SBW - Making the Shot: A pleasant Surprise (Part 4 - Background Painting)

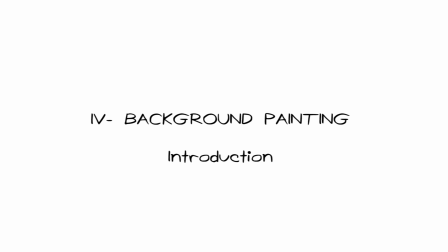Hey all, welcome to the fourth part in where we'll paint the background.
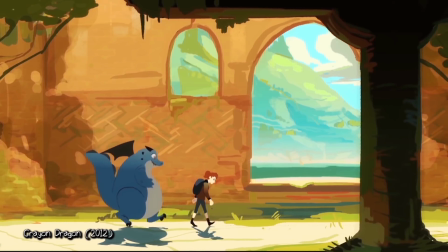Before we start painting the background, I'd like to address that Crayon Dragon is set in like a fantasy medieval world, in a castle basically.
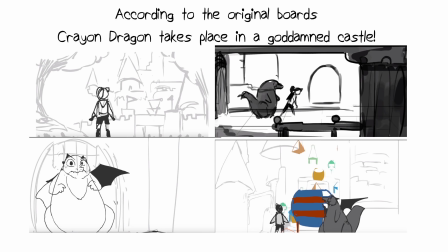Here are my original boards I did back in 2011 for the original film. As you can see, most of the scenes take place within the external parts of the castle, not within the castle,
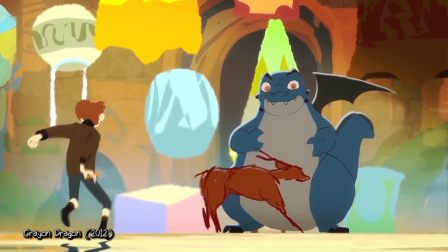so you'll get shots in courtyard, in a balcony, just outside a building.
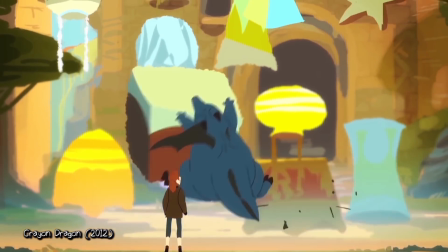But yeah, the shot we're working on actually takes place in the courtyard, so perfect.
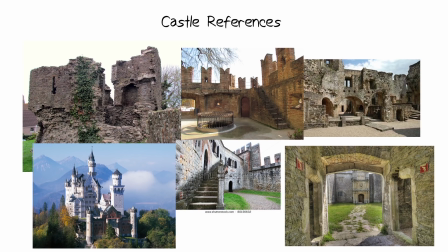Before I actually make the backgrounds, I actually go and do some research on what I'm gonna paint or draw. Sure, I know I've always wanted a castle, but I have to find out what type of castle I'm eyeing for. That's important. When I first thought of doing a castle, I was thinking of a nice, fancy, elegant castle,
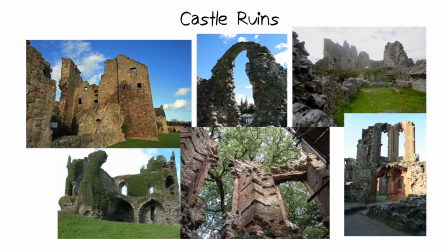but in the end, I decided to go for the latter, a more ruined looking, old and barren castle. I was thinking about more of the story that supported the dragon character. The castle is his habitat, but because it's so old and ruined, it could indicate that he's been waiting there for ages.
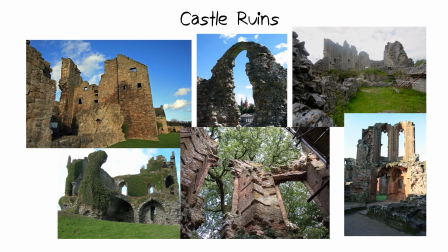So that's some funny subtle shit you can come up with when doing these little story elements.
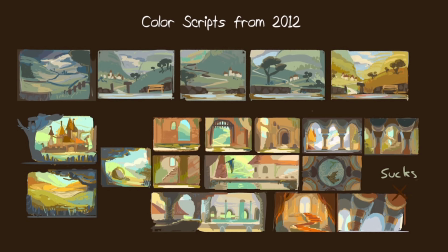Here are some color scripts I did for the film for 2012. Honestly, they're really just thumbnails for the backgrounds. But here's me figuring out the basic aspects for the background, the colors, the tone, and just how the overall staging feels.
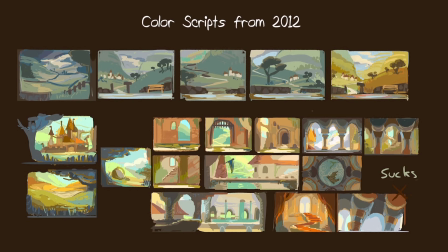I made the castle a bit more mystical, having some waterfall elements and having some places where there are ponds.
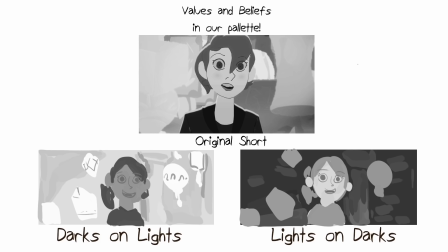But we're not really going to use any of these colors. So, let's talk about our values. I don't really usually do this step, but I just want to show you guys that it's something to think about when coming up with these backgrounds. When I desaturated the original picture from the original short, it seemed a bit flat and muddy.
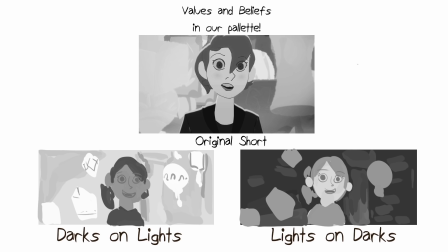So I was experimenting, should I have darks on lights or lights on darks? Both of them actually make the girl pop out more than the original short. Technically, I thought darks on lights was the best because it made the girl overall stand out. But I like the idea of lights on darks, where the girl is more bright and the background is more dark.
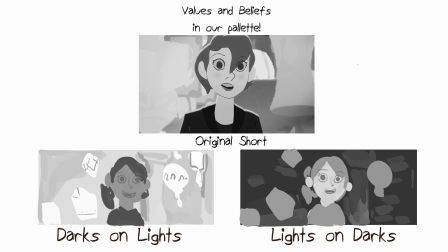I think it's because that what she's looking at is light and it's sort of brightening her day and she's getting brighter. It's kind of stupid. I'm kind of making excuses now, but for some reason lights on darks just does it better for me. So I'm gonna go with that. Kind of like a new world or a new day is dawning.
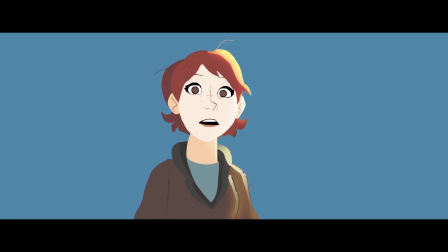Now in the last video, I did a small test trying to show you guys what the lighting test looked like. If you remember, I just used a solid blue background. But the blue itself fit so well and complemented the girl, who was mostly in red and warmer colors.
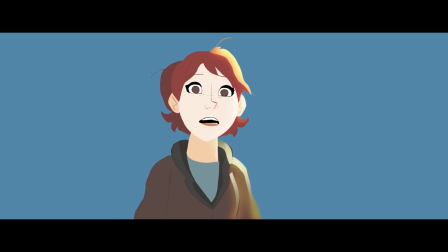It just looked visually pleasing, so I decided to give myself a few stabs of different blues I can do.
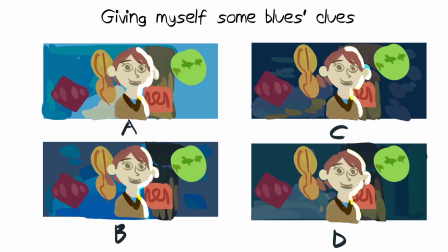So here's some shit I whipped out. I'm not really happy with how these turned out, but it's there just to give me an idea on what I'm looking for. So as you can realize, they're mostly in blues. Some are bright blues, some are dark blues, some are too saturated, and some are a bit more subtle.
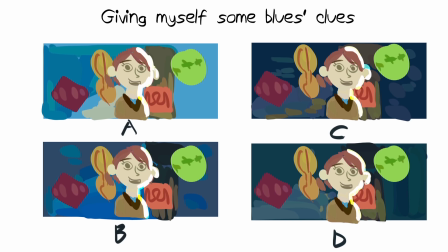Anything vibrant, bright, or saturated might stand out too much and distract from the girl, so A and B are out of the question.
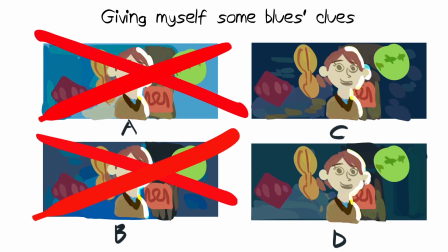I'm not a fan that C feels a bit more purple,
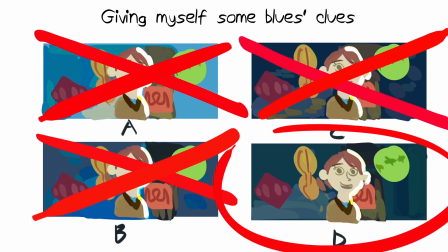so I'm gonna go with D. I kind of like that subtle teal in D, and it complements well with the girl. So there you have it, I'm gonna go with something that's close to D. Let's get started painting.
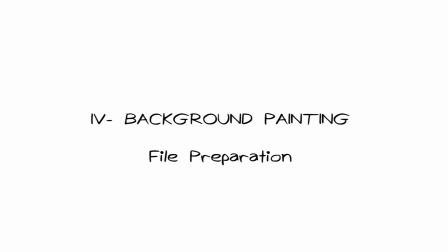Now we're gonna do the thing that I loathe the most, painting the background. Let's get to it.
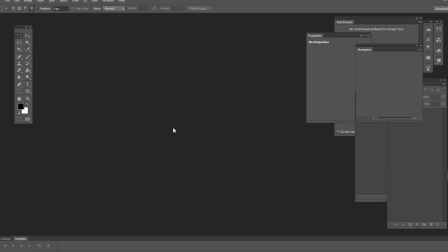When you open up Photoshop, you're gonna want to go to New to make a new document, and then we're gonna adjust its frame size.
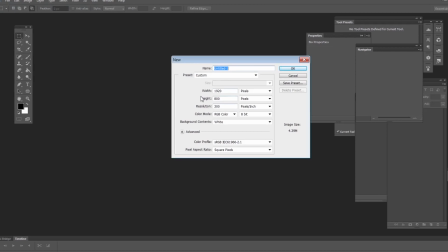I realize it's already in the dimensions we wanted. So just to let you guys know, I'm using a fake CinemaScope aspect ratio instead of the normal HD,
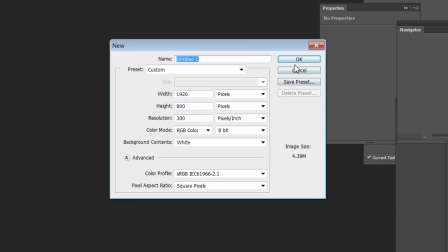so I'm going for something that's a 1920 by 800 pixels with a max DPI of 300.